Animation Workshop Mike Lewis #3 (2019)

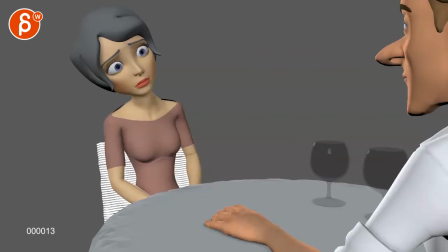4s
Alrighty, let's play this in full first with sound.
I love you.
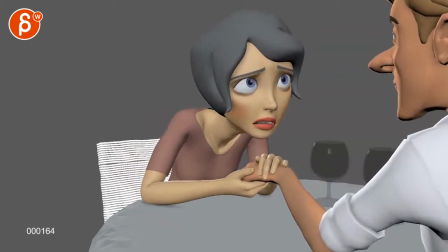11s I've loved you since I met you.
Cool.
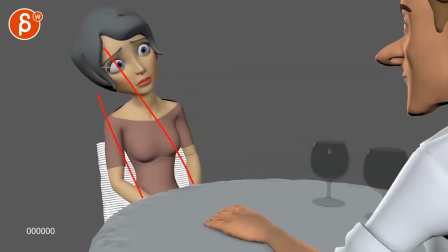18s
There's still something where she feels so like she's half drunk and is about to fall over. And also it feels a bit, I mean, I do see a lean over. It still has that feel of clack like that, where it just suddenly straight and it's kind of broken.
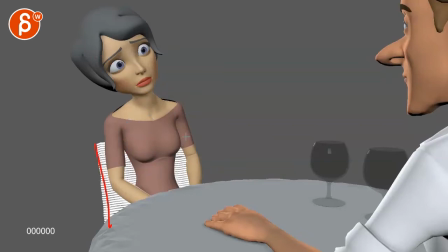35s
So anything you can do, because it also doesn't help that the chair is leaning this way, she's leaning this way, everything's leaning this way. You might have to just cheat this, but try potentially something where she has,
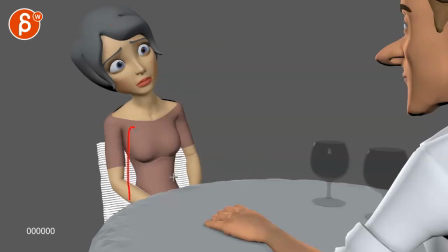51s
I don't know if that's going to get too like this, where you would put her body like that and then you start a chest rotation and then this. I'm trying to find something where it's just not so off this way. And this might just be me, because once she gets to here, see how this is okay?
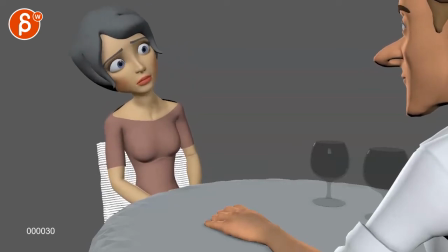73s
I don't know why I'm reacting so violently to this lean. All this is fine. The balance seems fine. That seems fine too. But maybe it's just me. I'll leave it for now.
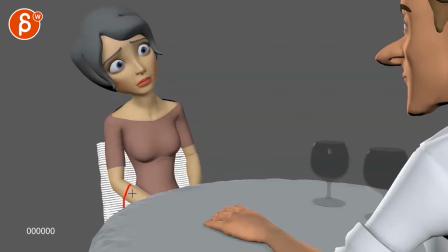87s
And you can always send me screenshots of maybe start that body this way to give, I'm exaggerating, but to give it more of a lean like that. I'm really exaggerating, but so it's not this, but there's a
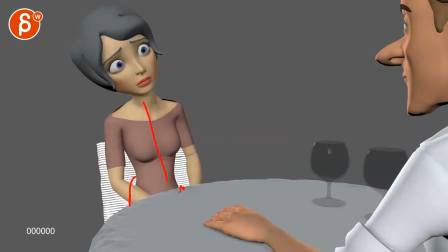104s
hint that she's actually leaning on one side of the body, of her butt cheeks there, right? Legs here, she's leaning on this side and then has that turn. Just curious. Such a weird. But then I also see this higher than this, making this almost straight.
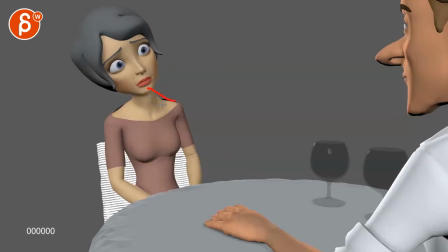123s
And I know it's not, but it's giving me that feel. So then I have suddenly this longer, wider neck here, and then suddenly that head tilting this way, giving again this feel that it's mostly in the head and not smoothly in the body.
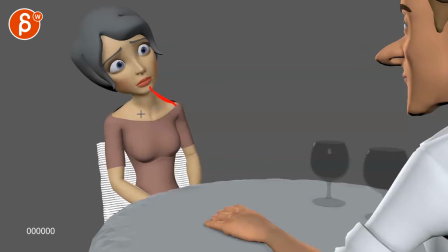139s
It's just weird. Also, this line, having this out like this reminds me of this a little bit, but I know...
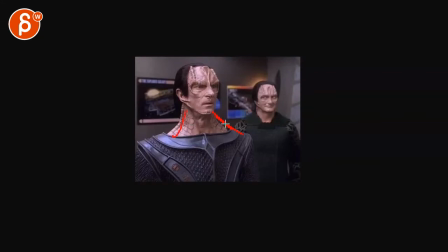146s
That's just me having the neck come out like that. But anyway, let's go back here.
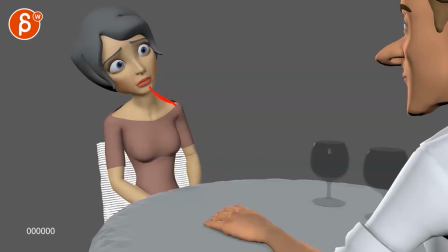153s
And you are saying in your notes here, this is your first pass splining. Sounds good to me. Try adding a different hand pose at the end, and as it's hard to get a clear silhouette when she grabs the guy's hands.
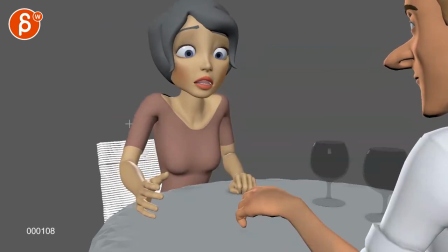171s
Is it... I don't think that's too bad. You are on the border of either a tangent with certain lines.
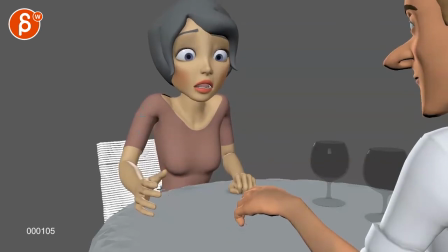186s
I mean, would it be possible to just move it? You might even have to do like a little bit of both, where she's leaning a bit more this way and you take that arm out. But it could just be all done with the arm so that the thumb is here. I mean, not there, but if that's the body line, the thumb tip would be here, giving this a bit more negative space.
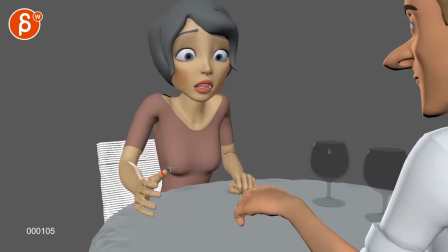205s
I'm super picky, but... to me, it feels like right on the edge. Either you bring it back in and the hand is here in my awesome hand drawing, or you bring it out and then the hand is clear here with the arm out, which I think should be totally doable depending on how your setup is. Just moving out this way.
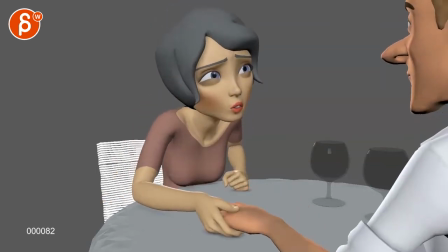For him, I know I should start at the beginning, but when he has his hand here, it's fine.
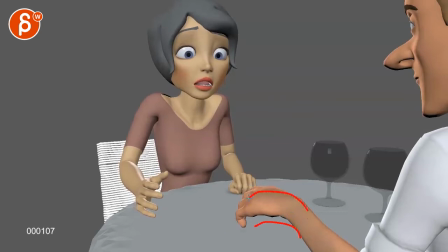237s
This seems like he's trying to keep that hand like this, where it feels like you want your hand to be,
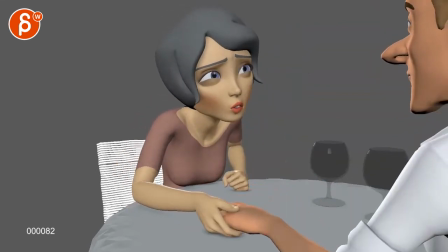245s
there's no pose for that, but as you go out,
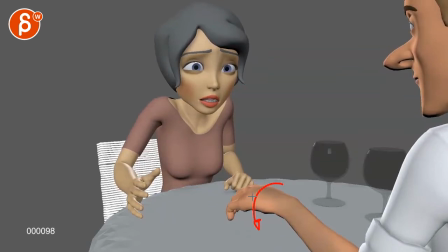248s
imagine we're rotating this down so that we see a bit more of the upper side and then the thumb comes out. So this feels more like a creature paw or something.
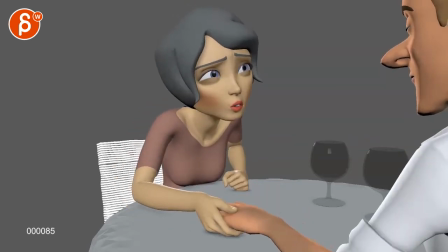260s
So it also feels like you're just going up. This also looks like an Ike hand when you look the hand like this. And the forearm is down like that. I will probably rotate. If you have that arm out like this, your wrist should be somewhat aligned with that forearm.
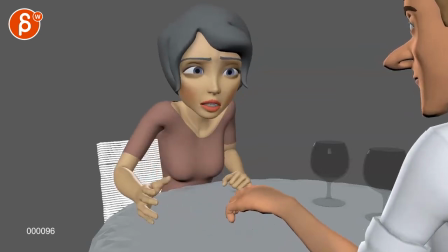276s
This could work, but the thing is, once you go up here, you can see the break. Again, there's a lot of elbow movement down there, and you can see how it breaks there.
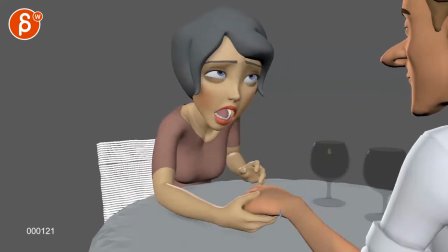285s
So I'm going to assume this is an IK arm, because once you're here, and I know you're saying here also the male character is super rough.
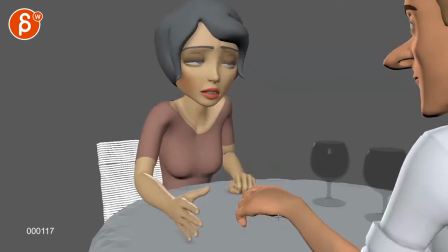294s
So I totally get that. Just watch out that... obviously ambient movement, so it's not sticking like this, you know,
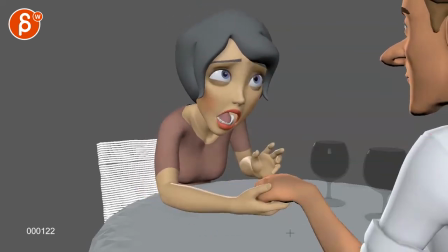300s
when you have hip movement, that the rest of the body gets involved. you know all this, but linear keys,
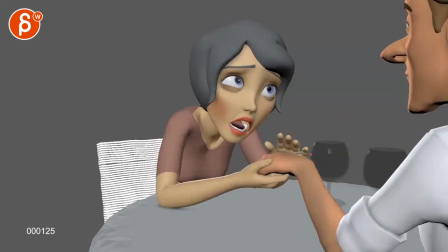305s
so ease out of that. But you can see how the rotation is always the same, pretty much, while the arm is doing, you know, a pretty straight path. This is like her, but pretty straight path there, and especially a very straight direction change.
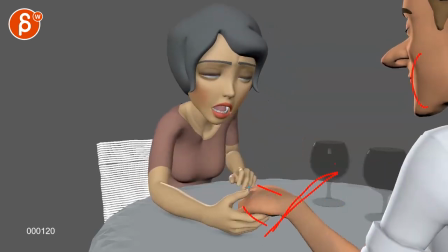320s
So if your path is like this, all those things here, the non-rotation on the wrist and the path change like that,
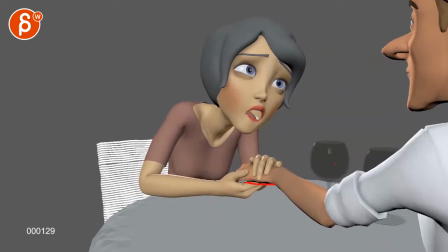326s
are just IK arm flags. Same thing here, same rotation, lots of movement in that elbow, giving it that broken thing.
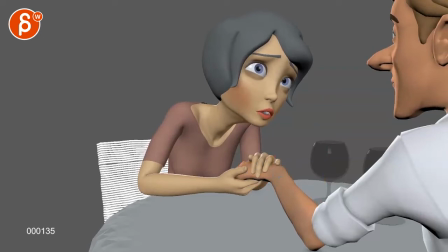335s
So as you continue on, it's going to be tough, but as that arm goes down, that wrist has to go down. So you might end up looking more like this, maybe a little bend, right? But it's going to be a bit more like this. You're going to have to go from bend from here to here, that rotation. But that also means it's going to pivot off of here because she holds it here. This is your anchor point.
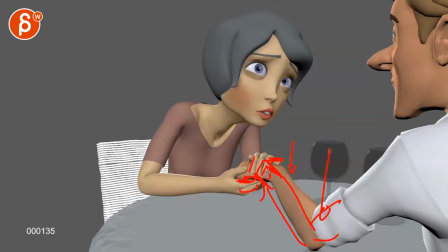354s
But then the fingers have to come follow that wrist and then have maybe a tighter grasp.
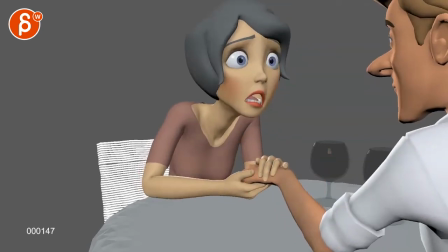359s
Well, there's a lot of work ahead here. This just feels way too IK. But I know it's still early, so just a heads up. And you're saying, I haven't tracked anything yet. All right, that's fine. So I'm just telling you all the obvious things that you know, especially the face shapes.
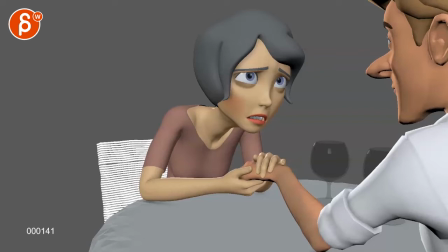377s
Let's see here. I kind of wanted to remove him as it could add a little mystery to the shot. But if you feel he's mandatory, well, I mean, you would still have to have the hand. I mean, if there's any way, imagine you're just completely breaking the shot and
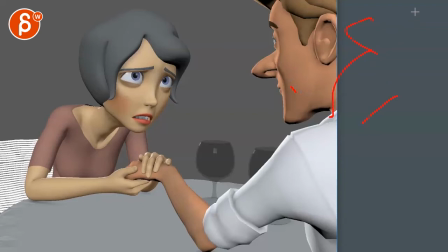393s
moving his head back like this, chin here, the nose there, so he's just out of frame. So we just have this, but then you cut off, not exactly at the elbow line, but maybe here. I mean, you could, but if you do that,
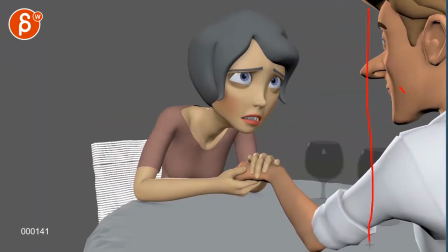411s
you know, I mean, if that's your framing, and just make the shot.
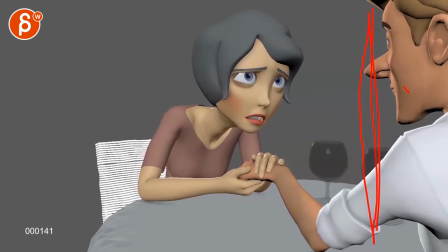415s
This also seems more widescreen than, no, it's a 720p, 1080p thing. My concern is that if you move it over, let's pretend, right, you move that framing over, and this side of the frame is now here with the head out of the way, or maybe here,
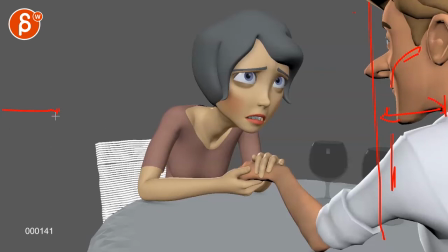432s
you're giving us this much more room here. So she's going to end up basically in this space and there's nothing here. So this is already very right side heavy, with this being very edgy and feeling slightly uncomfortable composition wise.
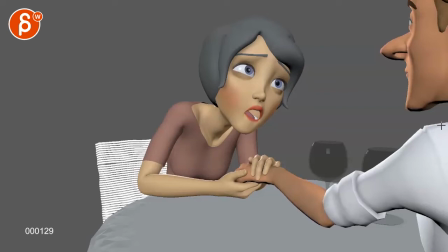455s
You know, you might have to just kind of rotate the character around. So maybe you can keep all of this, maybe cut into here.
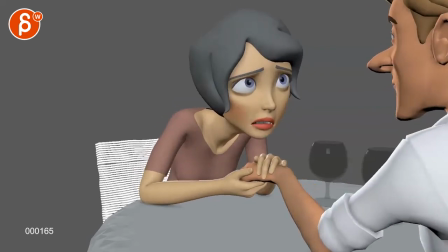461s
That part of the chest might be a bit more here, and there's no head. You can just keep an arm. It might feel a bit weird with just, you just see that arm.
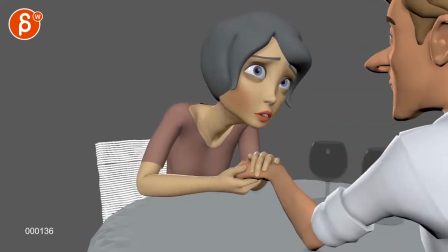471s
Or maybe you have a better idea. I'm just concerned that the framing is going to get weird because it's already pushing the weird aspects.
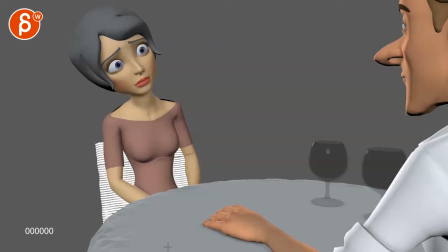477s
But I don't know. Maybe you have a couple tests. Maybe you can send me some screenshots to see what your thought is of just having an arm in there.